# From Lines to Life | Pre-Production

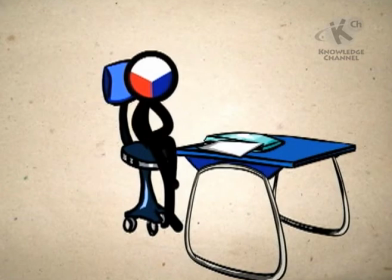You have your script, but just because you're done writing, it doesn't mean that the hard work is over.
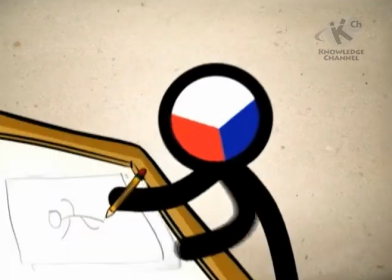You're only just beginning. And just exactly what do you think you're doing?
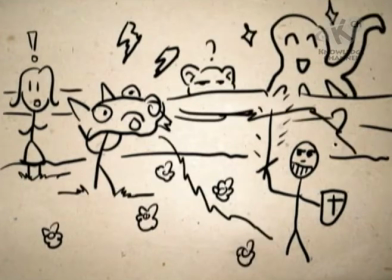I know you're excited to animate and get into all the action, but you must do some preparation first.
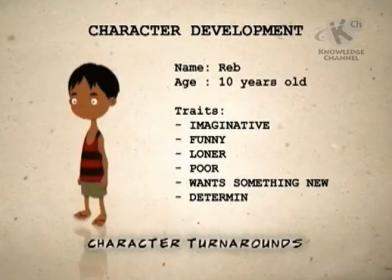Get your hands dirty with pre-production. In here, you get everything you need ready before you start animating.
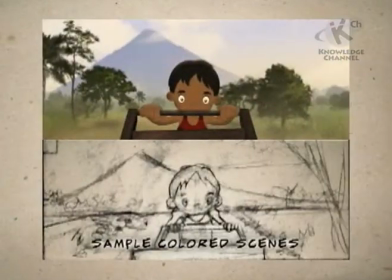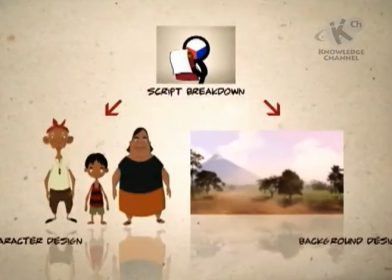Break down your script for the character and background design.
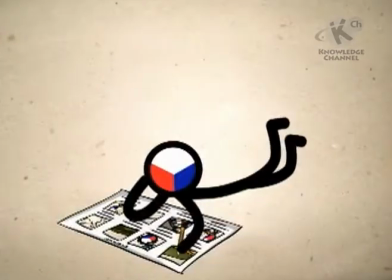Start making the sound design and laying it all out on the storyboard and animatic reel.
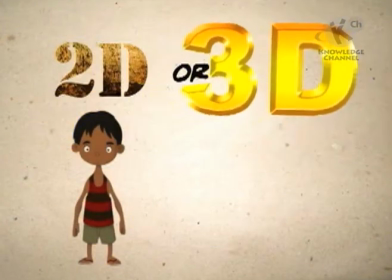The most important task is selecting what type of animation you want to make.
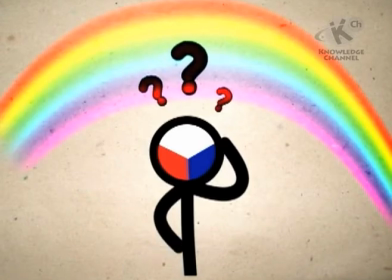After that is determining the style. What colors will you be using? What will your characters and backgrounds look like?
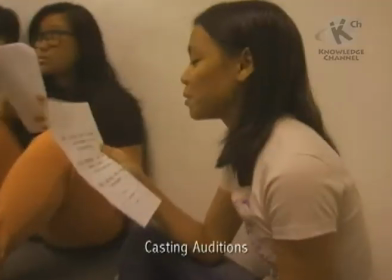In the pre-production stage of a live-action film, the crew starts casting talents and scouting for locations.
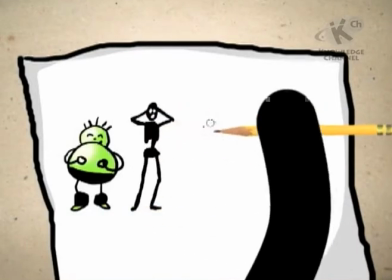But since this is animation, you have to make your own. It can take some time before you can decide on how your characters will look like.
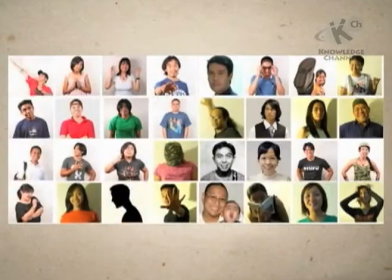Start researching, find references and study real-life people, drawings, and other visual art forms to get ideas.
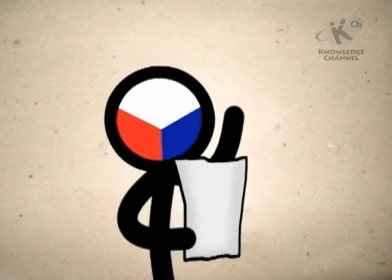Get back to the script and analyze the character's personality. Draw on paper or on the computer.
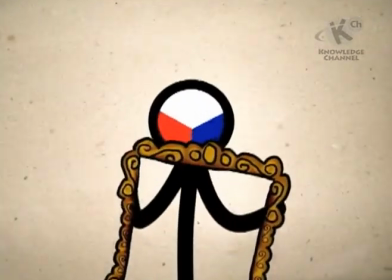Just let the ideas flow. Your characters have an identity, a personality.
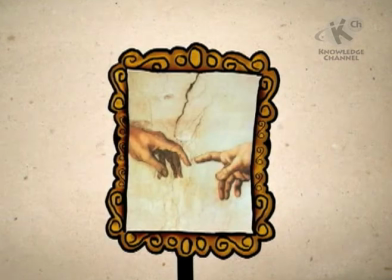Use these to decide how they will look.
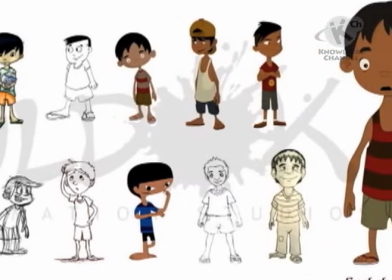Keeping in line with the animation's chosen style, use the character's story to determine the colors, clothes, and other identifying marks.
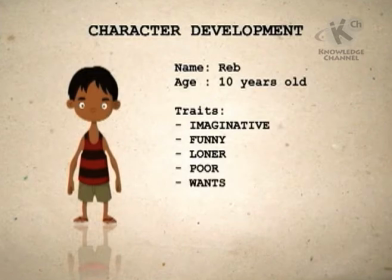Differentiate him from the other characters by adding details and characteristics that fit his personality.
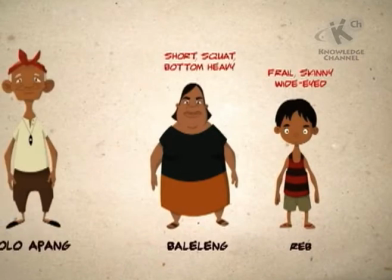Highlight the differences and similarities between various characters for dramatic or humorous effect.
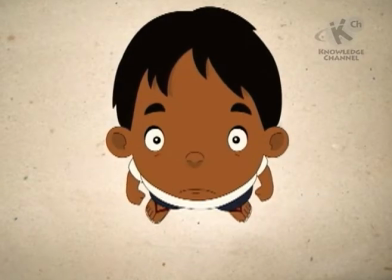Characters should hold the audience's attention. Make them appealing by keeping them strong and simple.
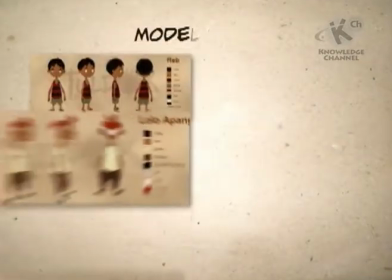When you've decided on the final look of your characters, make a model pack. Both 2D and 3D animation will need this.
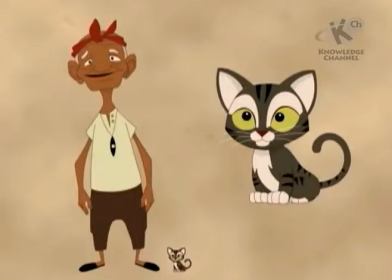It has the different expressions, turnarounds, and size comparisons between the different characters.
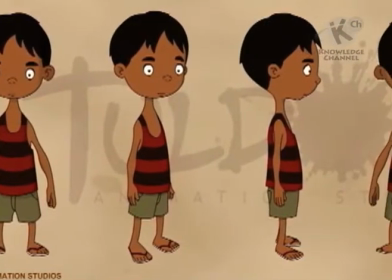They will help you be consistent with how your characters look. Your set of characters is now complete.
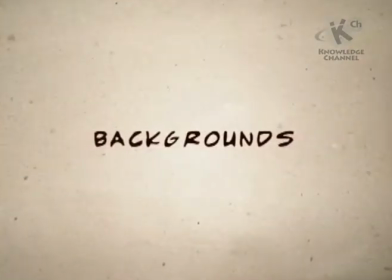Now it's time to start working on the backgrounds. Backgrounds are important in telling a story.
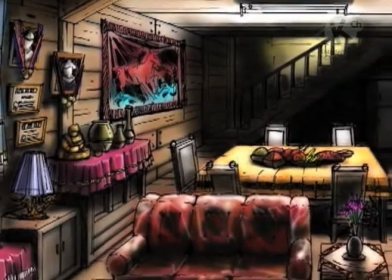With just one look, you know where and when the story is happening. You also get the mood and atmosphere of the animation.
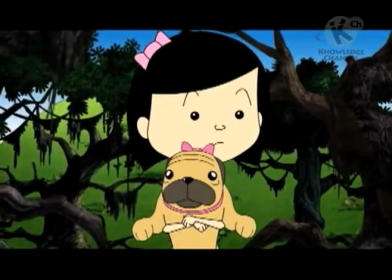A forest is a forest,
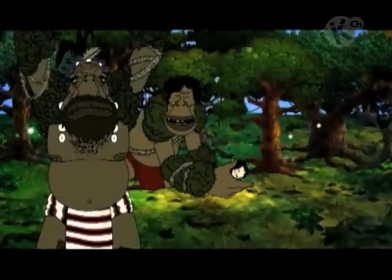but a forest where scary things live is different from a forest where families hold picnics.
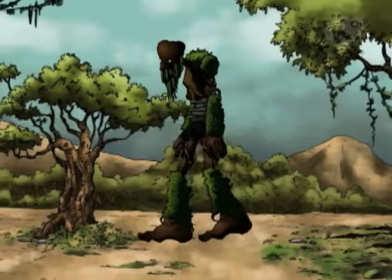Backgrounds make the characters stand out. Props also help our characters.
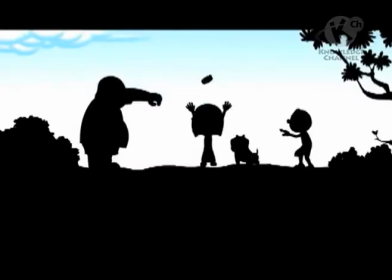They reveal characters' personalities, and they can contribute to the story's progression.
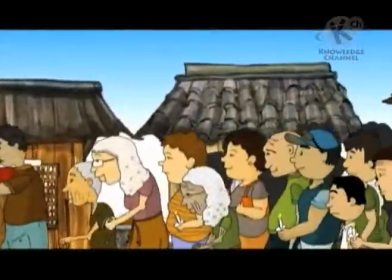Background and props design should still follow the overall look of the animation. Like characters, they should also be easy to animate.
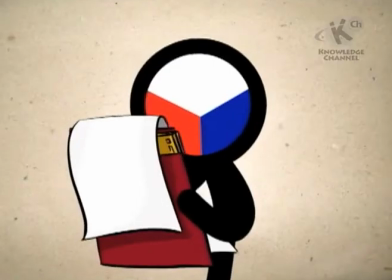Keep the design simple and not so detailed. With your characters and background ready, you've got the visuals covered.
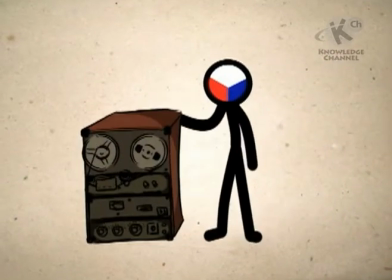Now it's time to make the audio part, unless you're making a silent film. Look through your script.
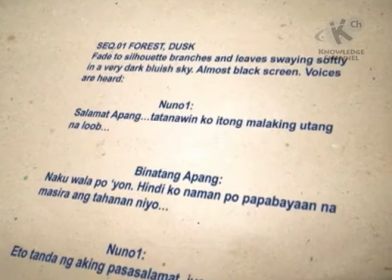Aside from dialogue from your major and minor voices, what other sounds will you need?
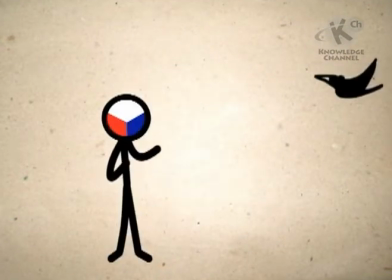What sound effects?
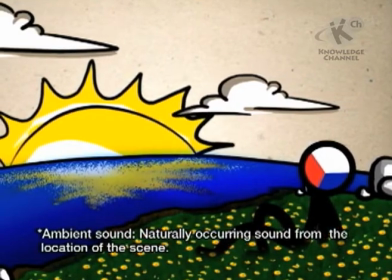Ambient sounds? What kind of music will go with a certain scene?
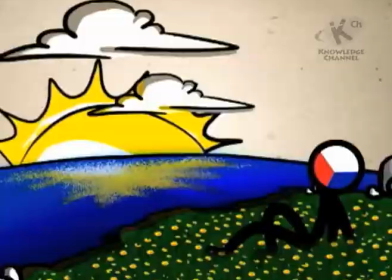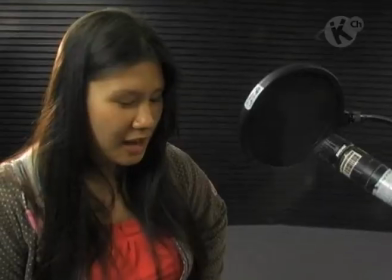In the pre-production stage, recording the voices of your characters is one of the most crucial steps.
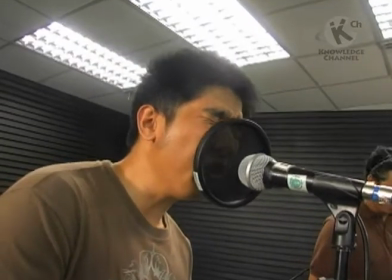Look for voices that match the character's physical attributes. You can hold auditions to have more options for voices.